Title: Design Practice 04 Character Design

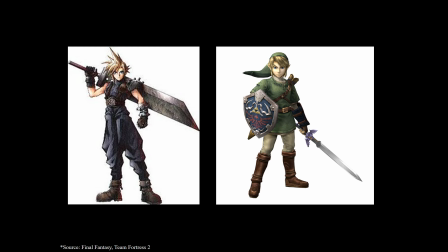The sword is a very distinguishing silhouette. And the same with Cloud on the left, it's pretty obvious. Right, that sword is like literally without the sword, generic anime person dude, but with the sword, yep, Cloud,
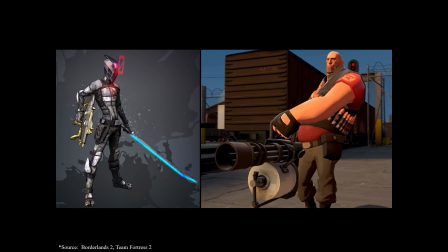Master Sword, Gober. And it's the same kind of thing we were talking about of like the silhouette, sorry, the details of the weapon shows you what they're like. So we get like submachine guns, so it's light, it's fast.
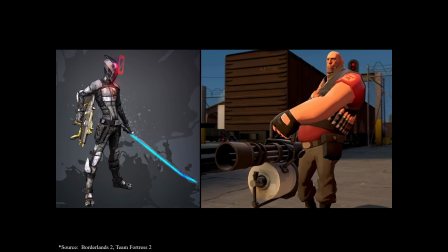We get a sword, light and fast, and then we get this big giant Gatling gun that's almost the same size, probably a slow character, probably really heavy. So this is from Borderlands 2.
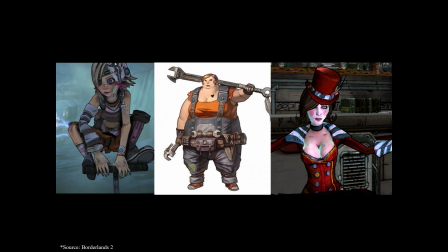And then we look at these characters, the clothing themselves and the details of accessorization tell us quite a lot about the characters. So we look at the first one. Has anyone not played this game? Okay.
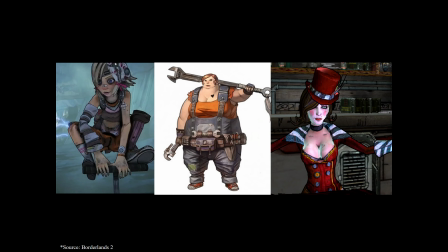But anyway, even if you have played the game, you can still kind of break it down. So, left character, what do we think personality-wise? Clumsy? Insane? Why are we getting insane?
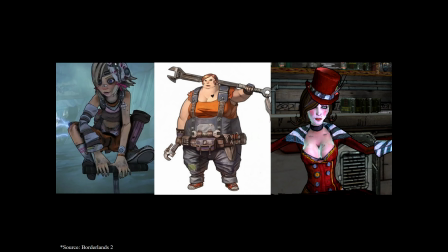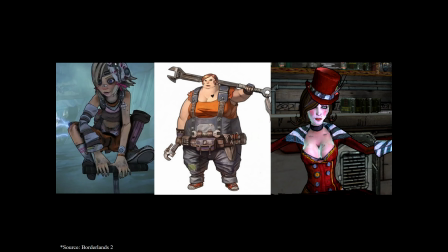So the pose, she's like kind of creepily doing a Gollum perch. The eyes, huge eyes, open. When you can see the whites of the eyes in a character, if you can see the
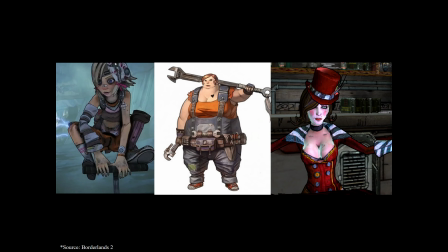like a lot of the whites of the eyes, it makes a character look crazier. So that when people say crazy eyes, that's what they mean, with the eyes super wide open. The smeared-ish kind of like eyeshadow as well, so it's not neatly put on.
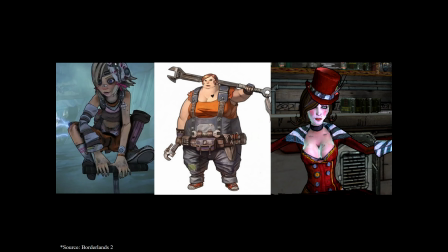It's like smeared. It kind of makes him look bleared. Sorry, my cat did a thing. I don't know if you could hear that. The asymmetry of the clothing as well. So you've got like one. Look at her arms and legs, right? One of them is a shin bone.
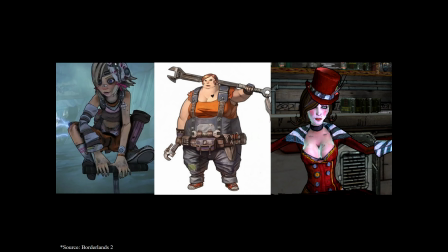One of them is an arm like a what do you call it? What do you call those things? Arm stocking? I don't know. But like the other one doesn't, so it's asymmetrical. There's like plasters everywhere, so like they always get into trouble. There's like bits of blood, like they're wearing a mask with blood on, so they're a bit crazy.
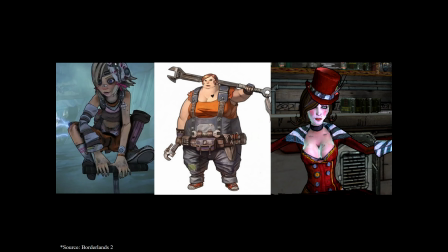All these kind of like show you that they're a little bit unhinged. But what also makes you kind of feel a little cutesy? Like pink, again, stereotype. I like wearing pink, but it is a stereotype.
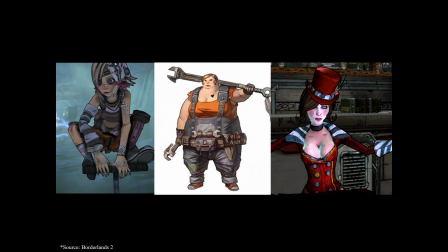Pink, the little ribbon bow, the proportions of the character itself, like a big head and big forehead, again, kind of childlike. So we kind of have these being at play here. Watch is a kid's watch, exactly. Good one. Good notice there. Kid's sock as well, that kind of like striped sock to me is a very like American kid's thing.
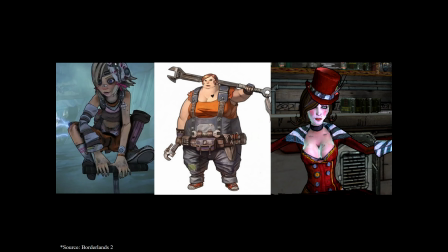And she is a child, so she does have child proportions. Now, second character. What's their job? No.
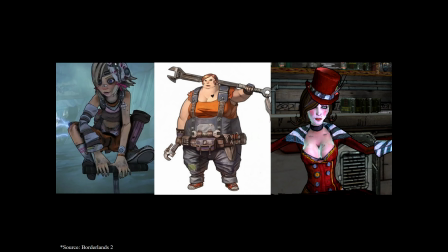I think a chef is correct. She's got a huge ladle she's carrying behind her back, like. So it's pretty obvious, right? You don't even need to like ask what that character does.
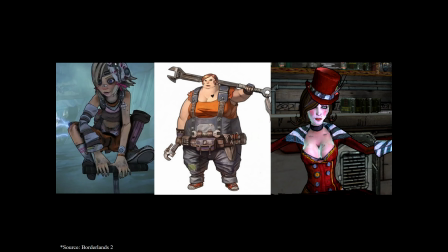Everything about like everything. There's little wrenches everywhere, literally everywhere.